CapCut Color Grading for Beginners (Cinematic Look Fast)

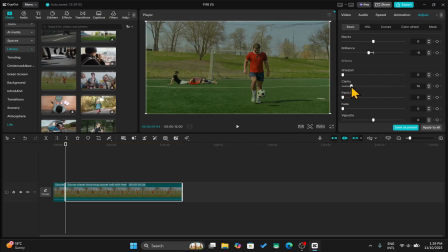[12:23]
You can use this to make your colors pop out even more. Increasing the clarity will increase the contrast between the various colors without affecting the brightness too much. Next up, we have the Particles, which can add grain onto your video. When the particle is at 0%, you don't see any grains on the screen.
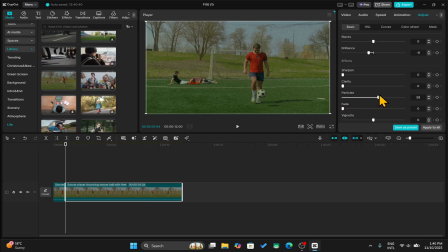[12:42]
But when you increase, this will increase the amount of grain on your footage. You can try increasing or decreasing the particles subtly to give it a more vintage or retro feel. Now we have the Fade slider, which is used to fade out your colors.
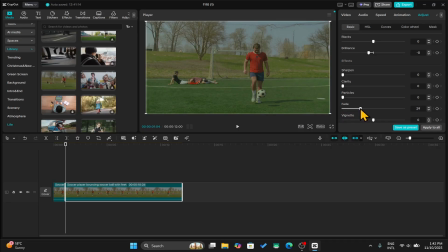[12:55]
If you increase the Fade slider, the colors will look more faded, as if it was a picture that was painted long ago. You can add the fade effect to make your video look more foggy and nostalgic. Finally, we have the Vignette, which can either add a shadow or highlight to the corners of your video.
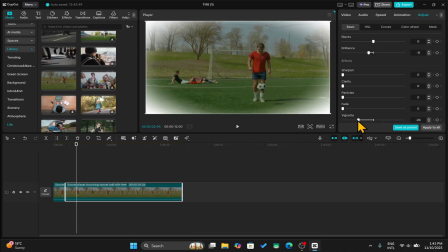[13:13]
If you move it to the left, this will add a white highlight, and if you move it to the right, it will add a dark shadow around the corners.
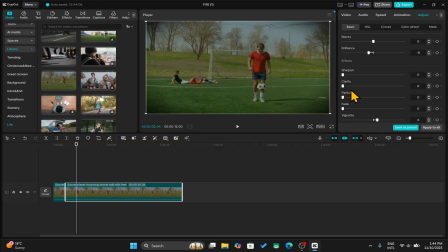[13:20]
Okay, now that we have gone through everything within the Basic tab, we're going to color grade the same video by just using the Basic section. Let us disable all of the effects from HSL and reset everything to the default value. First, let's start with the temperature. I'm simply going to swipe it and slide it to both of the sides to see which one feels better.
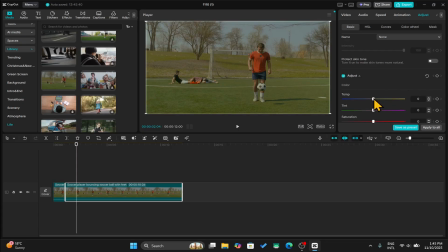[13:40]
Now, by default, the video already has much more warmer tone, so when I move it around, the colors at the left side seem much better. I'm going to put it a little bit to the left. Also pay attention to the environment, which will allow you to decide which color tone would suit best.
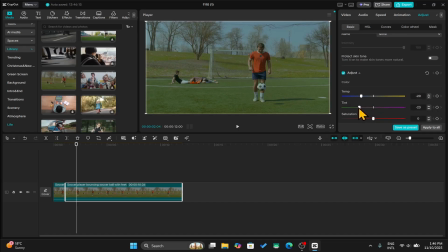[13:55]
Next up, let's move to the tint. And if I move to the left, the green parts become a little more prominent, but so does the sky. So I'm not going to move it too much to the left, perhaps just around a -5. Moving on to saturation, I want to increase the color and make it more vivid.
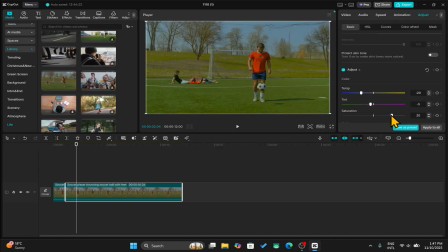[14:12]
Let's slide it to the right, and now the green colors are popping out more. However, you don't want to overdo it, as it will seem too fake. Let's set it to a modest 15. And now let's go further down. Now within the lightness section, we have the exposure. With this, I can make the video darker or brighter.
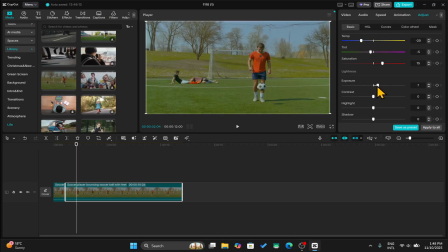[14:29]
Now moving it to the left doesn't really seem like a good choice, and increasing the brightness too much will also make the colors lose distinction. So I'm going to simply put it at 4. For the contrast, I would prefer the colors to pop out individually. So I'm going to increase the contrast until it doesn't look as fake, but I want the colors to pop out more.
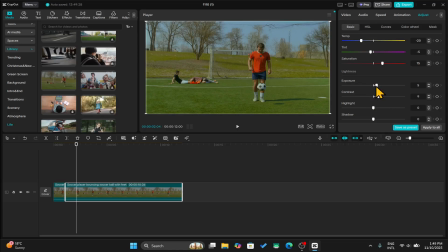[14:49]
You should play around the contrast and the exposure simultaneously to achieve a good balance for your desired lighting conditions. and the color intensity. Next up, we have the highlight, which will make the brightest parts of the video either more bright or dark.
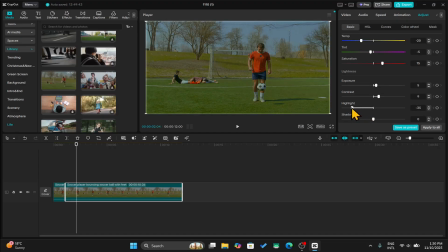[15:03]
If I move it to the left, the brightest parts become more darker, and if I move it to the right, it becomes more brighter. For this particular scene, making it dark doesn't really make much sense, so I'm going to increase it slightly to around 13. Then we have the shadow, which, if you remember, is the exact opposite of highlight.
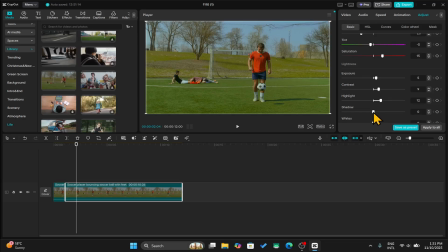[15:22]
This will make the darkest parts of your video either darker or brighter. Let's move it to the left first, and then check to the right. Now, for this particular situation, I prefer to go to the left, as it makes the color pop out a little bit and also removes some unnecessary lighting.
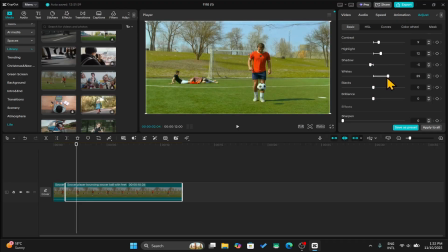[15:38]
Now let's go to the whites, blacks, and the brilliance. Increasing the whites will increase the overall brightness, and decreasing it will decrease the brightness.
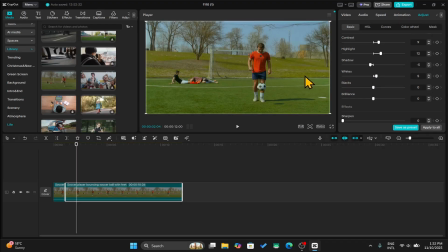[15:47]
For this particular case, I'm going to increase it slightly, as doing so is giving the atmosphere a little more pleasant tone. Next up is the blacks, and for this particular case, I don't see any use for increasing or decreasing the blacks. Perhaps a -1 or 2 is a good balance.
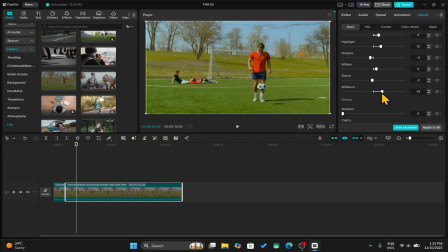[16:05]
Next up with brilliance, I don't think I need any more lighting within this video, so I'm going to leave it as it is. Now we have the effects section. Now sharpening will make the details pop out more, so I'm going to increase the sharpness a little bit.
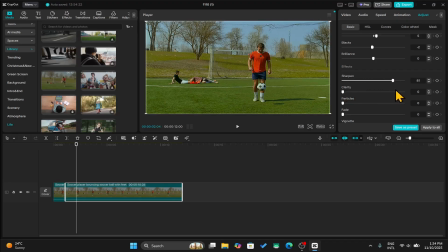[16:18]
It is recommended to do this very subtly, as going all the way to 100 will make it look artificial and fake. After playing around a little bit, I think a value of around 12 or 13 is good enough. Next up is the clarity.